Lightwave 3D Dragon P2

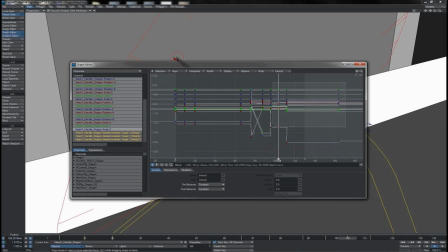273s
After which all of our head and neck keys here can become linear.
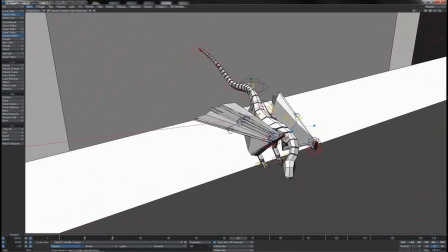279s
Now we can start to see a problem occurring there on the head.
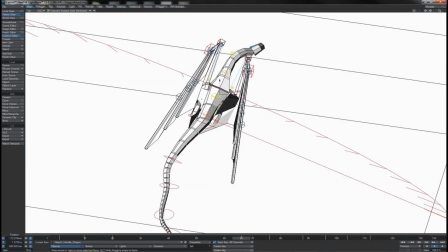284s
Let's just change its position because it got out of position there. So let me just put it somewhere I can see it more clearly at that frame.
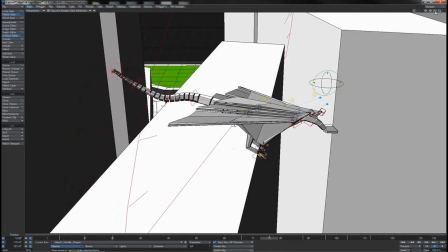290s
Also these frames here. Okay, and we see right there, there's my problem. You see the heading perform a flip, and also of course the pitch performs a flip. This is because at some point whilst posing this I would have been using something like the local or world axis, so I've got a gimbal flip take place here,
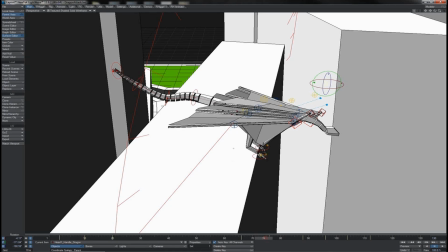310s
an Euler flip, and so that's what's causing these weirdo rotations between those keys there. We could of course fix this manually,
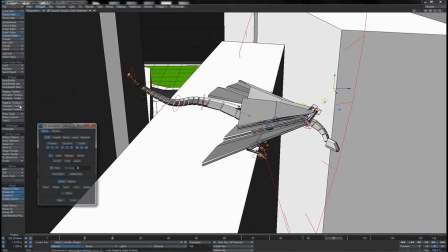318s
but a nice easy fix is going to be to turn to the animation toolbox and we can use the Euler filter here,
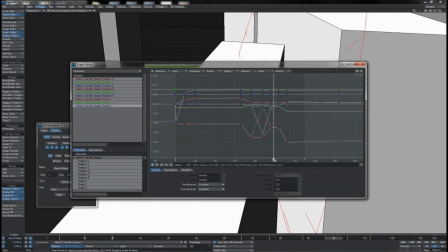326s
and there we see the correction across those frames that has happened there.
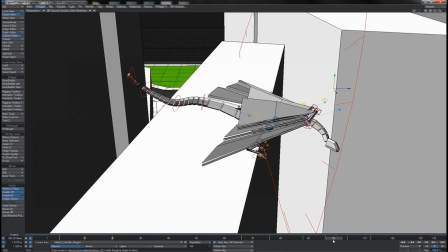332s
So let's apply that, and what we should see is that, yep, the rotations of that head item have cleaned up for us.
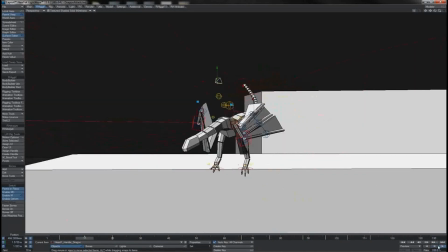340s
So bit of Euler filtration there. So let's give this a good play and see how we are looking.
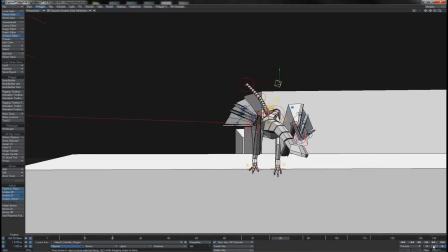345s
Okay, good so far. Obviously a little clunky here and there, but that's all right. I think the pacing of the feet is pretty decently timed. I think that's about right. I definitely need a tween on that root.
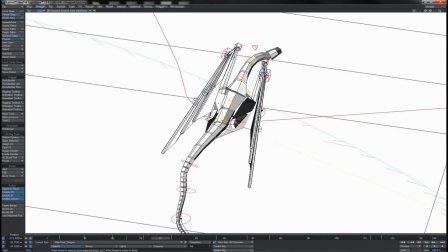360s
Specifically, I think I want to slow him down just a little bit at this point. So let me be sure to grab both the root and the wing IK controls there and just nudge them over slightly so we get a little bit of a tween there, you see.
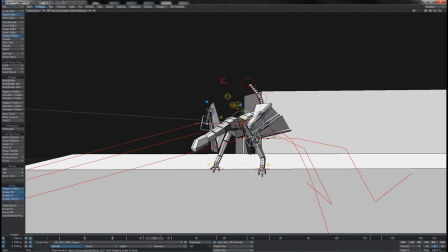375s
So he just slows into that and then quicks out as he pulls that other foot across.
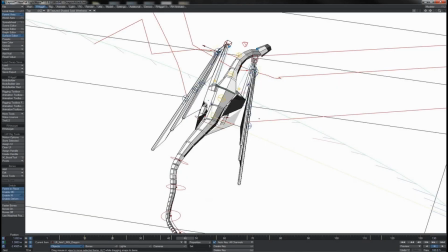380s
And then something similar here. Let's just nudge him back over so we've got a little slow coming out of that.
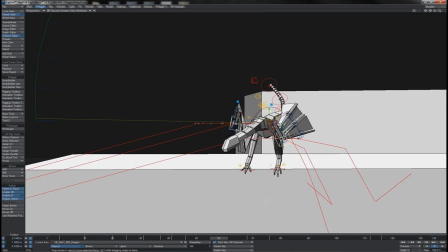386s
And what I think I'm going to do is take the frames here for the foot landing,
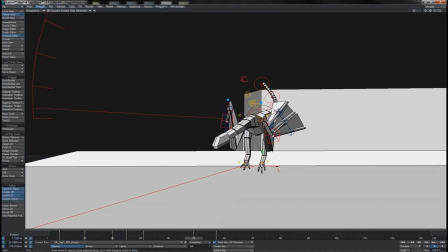391s
which you'll notice at the minute of course go with the hip there, and I'm going to set those ahead of it. So let's grab those both and just rattle them back. Let's say 3 frames. Yeah, I think that works better timing wise. Okay, what else do we see?
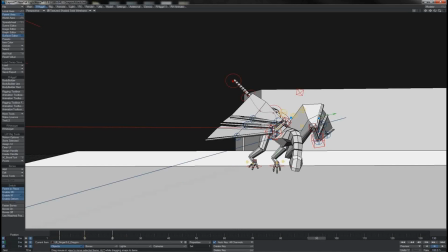406s
Well, the pole items here, where I position the poles to get the wings in position, they're still step keyed.
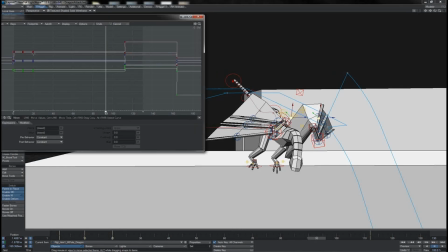413s
So those need to be converted, but of course I don't want them drifting, so I'm going to need a couple of hold positions for them. And really it's going to be as he starts to do this slink here. That slink is mistimed at the minute,
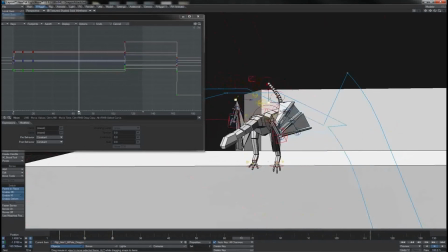428s
so I'm going to work on the movement of that first and then I'll keep the poles in afterwards.
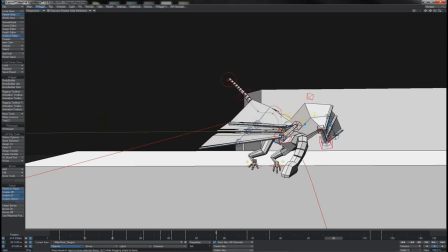434s
So let's see that. Ah yes, there's my problem. I've just let it drift into that slink there, which I don't want. So what I'm going to do is, let's see, where will I want to hold it to? That there is a 4 frame push, so let's make this first one, let's say a 5 frame, shall we?
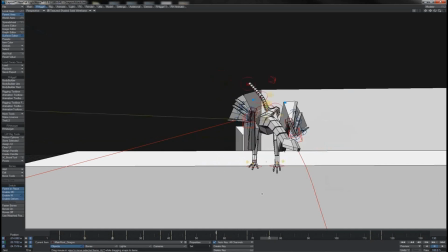450s
See how that plays. So that'll be frame 107, so I'm just going to take this frame here for, again, both the root and the wing IKs, and I'm just going to create a key for those of 107 in this same pose. Okay, so that's starting to look better. Perhaps he does go a little fast into this.
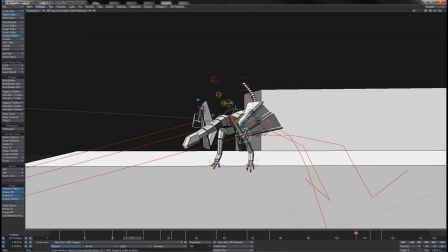468s
He should have a little more of a slink action to it, so let's try an additional 3 frames there. Ah, that's more like it. Again, can possibly use a tween just to give it a little of life, but otherwise pretty good.
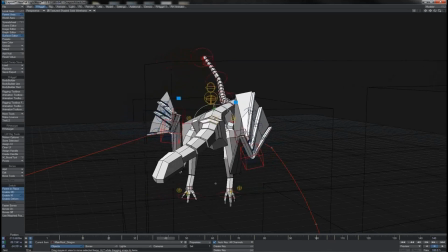482s
So we jump ahead with, again, a little bit more fast forwarding, and you can see that I've, done some of the tweening and such here.
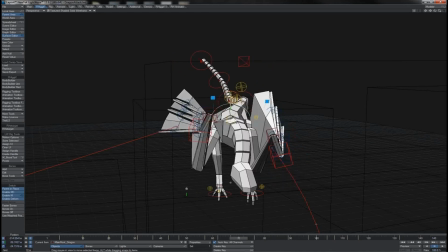491s
Again, it's nothing that we haven't seen, many times already. You see I've just got a few little tweens on the feet there, and a couple of tweens added in on the root to change the rate at which it moves,
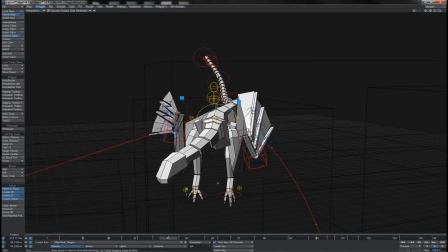503s
as well as a little bit of up-down as he goes from, feet together to feet apart and actions of that nature.